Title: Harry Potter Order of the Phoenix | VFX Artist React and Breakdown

Special effects and visual effects for Harry Potter 5, The Order of the Phoenix. How's it stacking up? Here we go. Welcome back to AsArt with Nick and John. We post 3 videos a week. Hit the subscribe button to stay updated. You can find all of our links at asart.space. John, what did you think of the Dementors? So, admittedly, Nick and I talked a little bit before this one about a few of the effects, so we know a little bit. But overall, I think we were both getting the vibe that we felt like it was a lot more CG than in the previous films, or at least the CG felt a lot more noticeable. Yes. And before we even go into specific shots, do you want to talk about why you think that was the case, or do you have any theories on why that was? You know, it could have been the director. I think maybe like the Dementors. I think the reason why they worked so well in the third film was how dark it was too. You know what I mean? Like visually with the lighting and stuff.
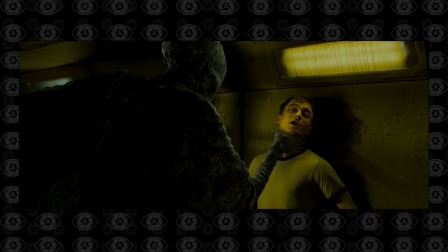I think the yellow lighting in the hallway for that shot in particular, they just didn't help it because you can just see the 3D,
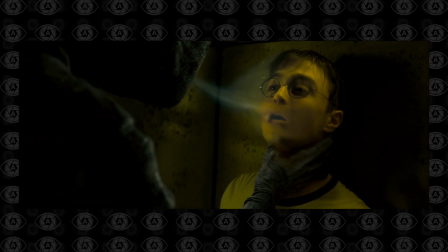texture and stuff on the. It just did not look good.
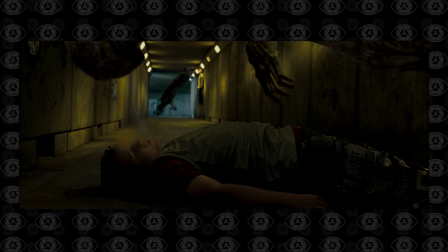Yeah. So the interesting, we'll go back to CG as overall and theories why they did so much.
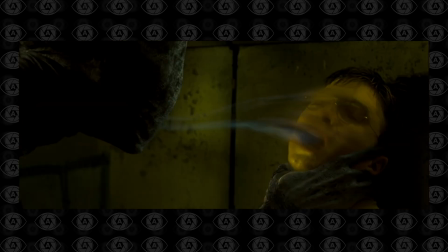But yeah, in those particular scenes, so in the beginning they have the nephew and Harry in the tunnel,
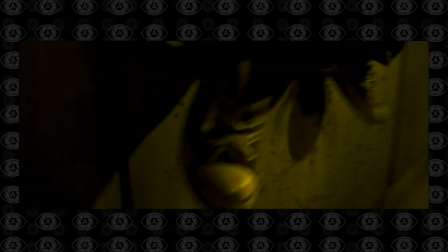and for the most part, it kind of doesn't hold up quite as well.
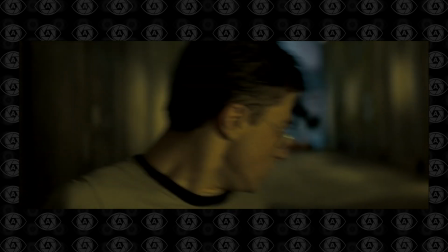There's certain shots that are wide shots where the Dementors are moving around a lot, where it makes sense why they would use CG,
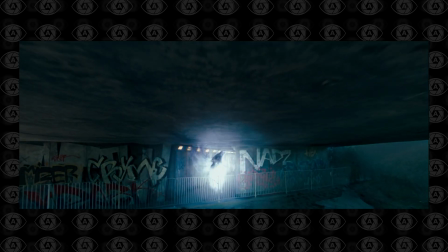because you couldn't get any type of puppet unless you did a cloud tank. You couldn't get them to move around and animate that same way, and a cloud tank probably wouldn't hold up as well in 2000 whatever when this was made versus Indiana Jones and Raiders of the Lost Ark, right?
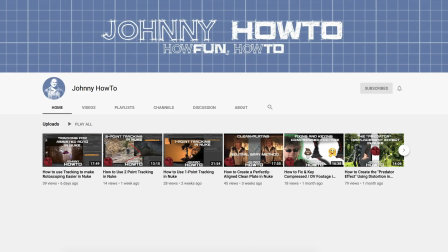So and if you guys are curious about cloud tanks, head over to Johnny How To, my other channel, actually talk about doing cloud tank footage. We do some ghosts and stuff, so that's kind of funny. I think that's live or going to be posted, so if you're curious what the heck I'm talking about, you can look at that.
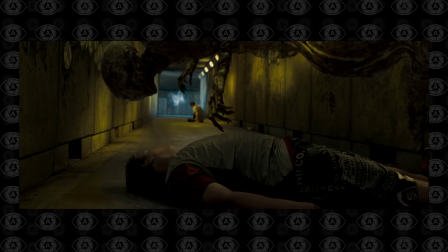But the Dementors, you're right. I think in the other movies they were in really dark.
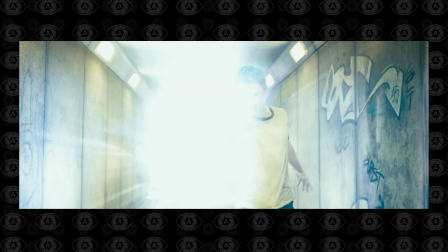But what I didn't get is there's certain shots where it's really close up on the Dementor and Harry,
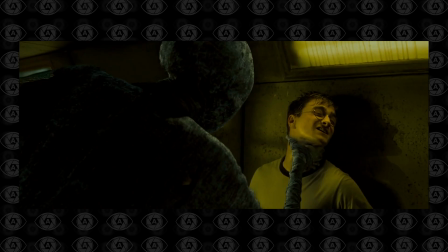and they could have used real things, for that. They could use real robes, and I guess the hands would have been hard. But like in the other movie, when the Dementor was going by the train, it was just the hand that was CG, but everything else was kind of silhouetted and real. Do you think they could have gotten away with using some real practical effects on those? Maybe. It's tough because they probably had a guy in a 3D a green screen suit, kind of like holding and choking. You know what I mean? Like that's probably what they had to do, but I don't know. I just thought it looked really cheesy. I mean, it didn't look bad. I mean, so all these effects we're going to talk about, if we didn't think the CG was great, like for instance,
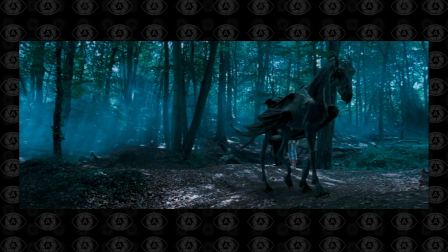some of the horse type creatures looked CG-ish, but you could see the ribs and the skin and the muscles going over the ribs.
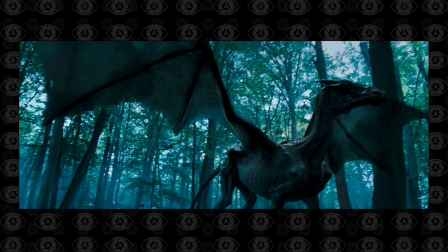I mean, so very, very, very complex effects they're doing. We're talking about layers and layers and layers and all kinds of people to get the stuff done. But I can't say they held up as well as the other movies. Though, it could have been the movement of the Dementors too, though. Because in the first one, they kind of felt like they moved like humans a little bit more, because they were kind of like the ring wraiths kind of thing.
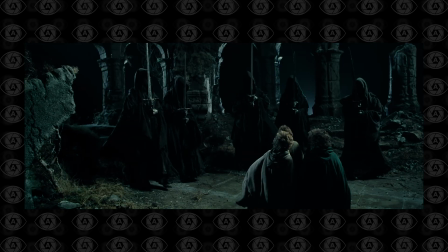Yeah, where they felt a lot more ring wraithish. They had like a hoodish, they had like a hood over their head, more covered in shadow, where you really didn't see their face and stuff too much. So maybe by going for the full mummy design, you know what I mean, where it's just like it looks like they're wrapped in something, and since they don't have eyes and a nose and stuff, you don't really have something to connect with to make it feel like it's a human, because everything needs to kind of resemble us in some way for us to kind of make a connection to it. I feel like but then the danger of that too is that if they look too much like us, then we start getting the uncanny valley, and we start to pick out what doesn't look right.